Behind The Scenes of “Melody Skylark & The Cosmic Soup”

They're using unreal engine synced up with the cameras Well, we were going to do a really small janky version of that and use our flat screen TV in the office Throw the
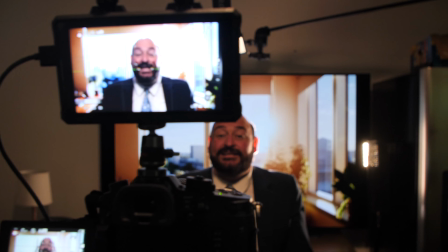253s
background on it set up the camera and we'd have our actor Patrick Lemmon sit in front of that It looks just
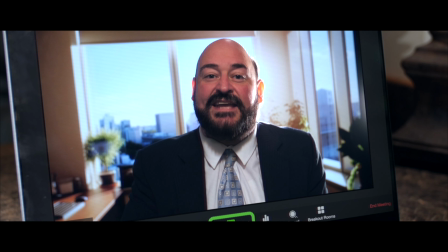258s
like this guy is in his office on a skyrise Talking on zoom.
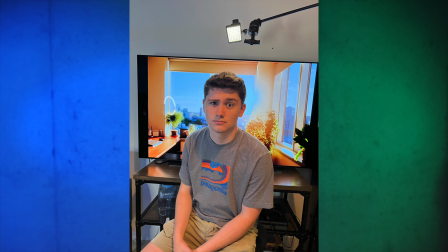263s
It ended up working perfectly I don't know what he thought when he came in and saw he's gonna act in front of a TV screen But it looks great on camera, and that's what really matters.
That's not gonna be a problem. Is it?
This is probably our most ambitious film to date. We shot this film mostly in three days.
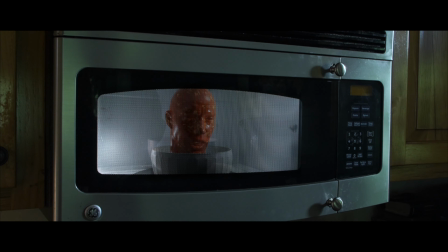278s
It has a ton of visual effects shots. Despite the fact that it all happens in one location, a lot of stuff happens in this script.
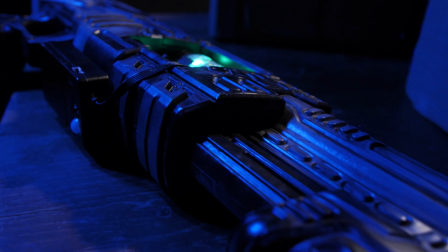284s
In order to pull all this off, we needed practical special effects and we also needed visual effects.
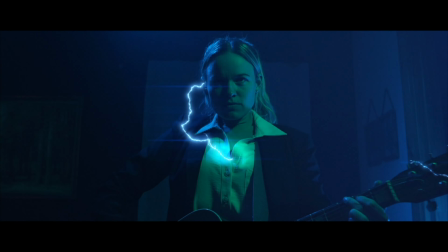289s
The best visual effects are often done in tandem with practical effects. The first one that comes to mind is John the Mailman's gun.
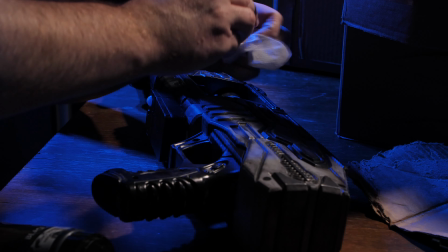295s
That was a Nerf gun that Luke ended up painting and we like kind of hit some lights into it.
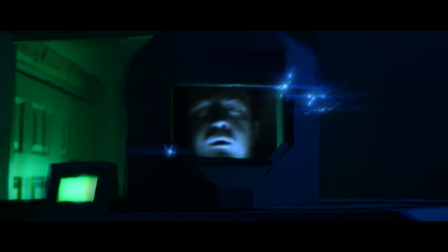300s
If you can actually create that lighting on set, and then you just heighten it with your assets and your, you know, the visual effects that you're adding in. That just brings it to a whole nother level.
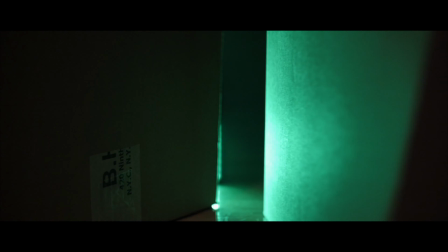310s
Another cool practical effect was the movement of the boxes to form Andrew Vega's mech suit that John wears.
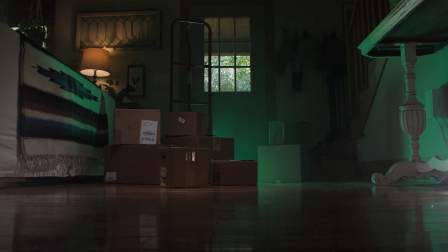317s
We had to do these close-ups to move the boxes, and when you add sound effects to it, it really sells the effect that some cosmic force is forming this mech suit.
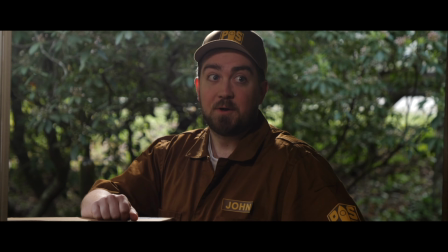327s
John's character is a delivery man. He's sort of an unassuming antagonist. Melody's used to seeing him deliver her packages all the time.
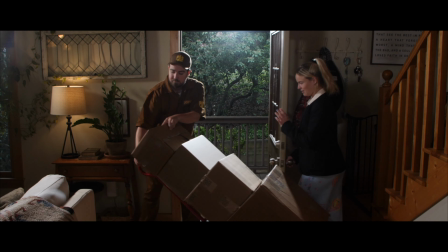334s
Though this time he shows up with a huge stack of boxes that she didn't even order. Ultimately, those boxes become John's mech suit.
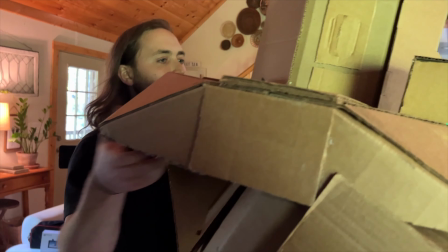341s
Luke did a really awesome job, especially him and Ellis towards the end, making this giant mech suit that Mickey, our actor, got to wear.
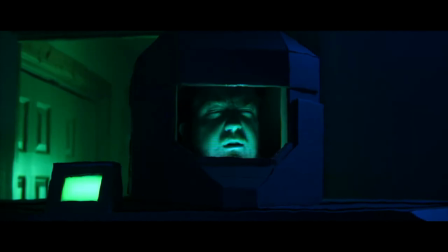348s
And we wanted it to be an actual cardboard mech suit. When you see him in the film, it looks like cardboard. It's not like it's painted like metal or it's like we're trying to make it look more real. It's supposed to look like boxes that formed into this suit. The one thing Luke and I talked about was the mech suit. We thought from the beginning not to have it look like the classic mech suit Ripley wears in the movie Alien.
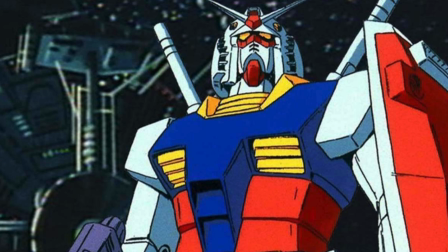370s
We knew we wanted it to have a kind of Gundam vibe and then the helmet to have almost like a little bit of a Master Chief vibe.
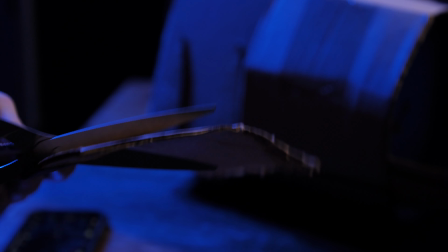375s
So I used those for reference and started just cutting and folding and using a ton of hot glue.
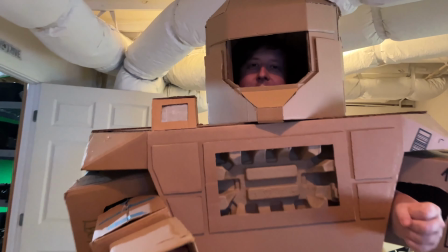381s
Eventually it turned into this.
Melody, you're not talking to that cosmic butt sniffer, are you?
With the cardboard,
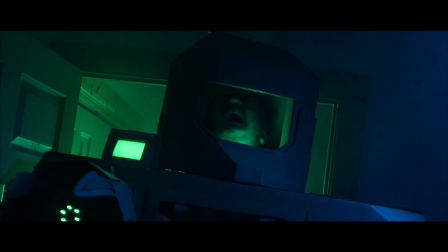387s
it almost takes on like a Minecraft look and I think it kind of adds to the humor but also the cool sci-fi nature of what we were doing with that character.
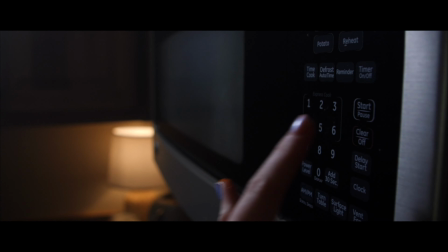396s
Captain Stargard, the whole concept was that when she puts the bowl of soup in the microwave and hits start, he's going to appear like a hologram except made out of soup.
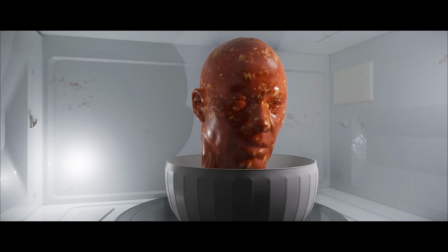405s
On paper, you can write that, you can visualize it, but how do you actually pull that off? This one, it was so important. He has a whole scene where he talks to Melody and it is pretty much an exposition dump.
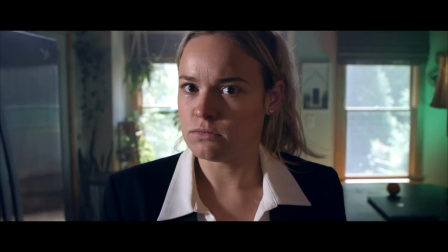415s
If this doesn't look right, it's going to really kill the whole movie. Ellis had the idea for us to do our first fully CG character.
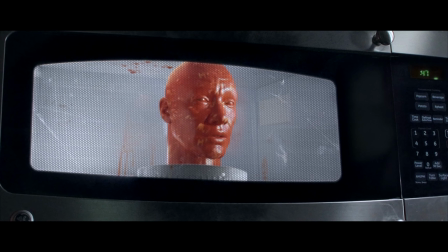422s
Our first 100% CG talking character.
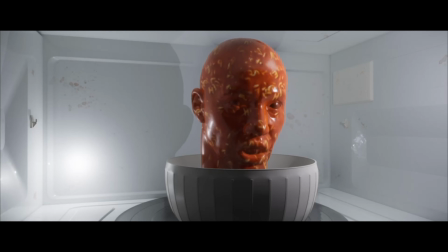426s
When it came to creating Stargard for the movie, there was a lot of factors that went into that before production even started.
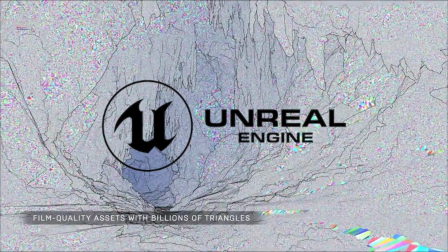432s
I actually had to go into Unreal Engine and start playing around with,
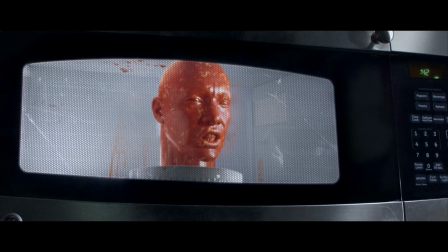437s
okay, how am I going to take an actor's live performance and put it onto Digital Actor that we could overlay and post later on?
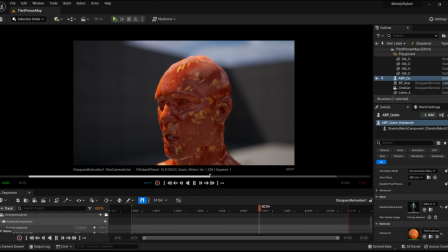445s
And not only that, how can I make the digital actor be made out of soup and interacting with the environment? There was a lot of trial and error that came with this, but what I ended up doing is I was able to set up on my phone a live link that
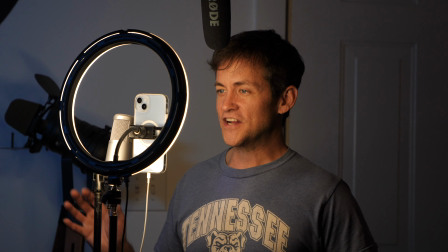457s
went directly to Unreal Engine while Ryan was performing his role as Stargard.
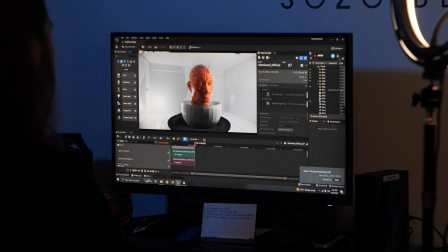462s
The live link would capture all of Ryan's facial performance and in real time it would apply it to my model of Ryan or Stargard.
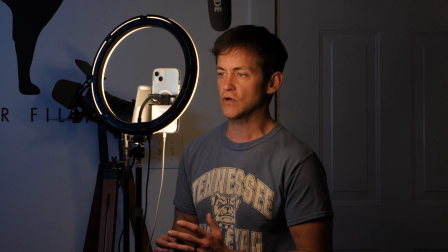469s
The benefit to doing that is that after Ryan wrapped and was done performing we were
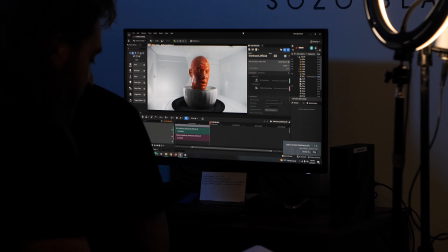474s
still able to move the camera around and get whatever angle we wanted of Stargard after the fact.
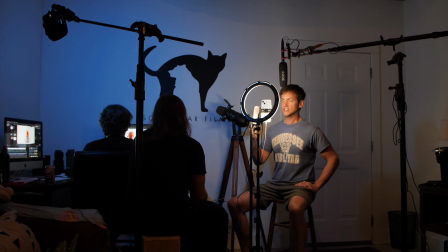479s
It's an interesting mix of having to act and actually bring forth the proper emotions for the character while
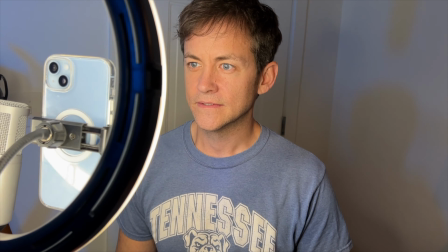488s
understanding the the parameters of this technology and how much you have to move your face.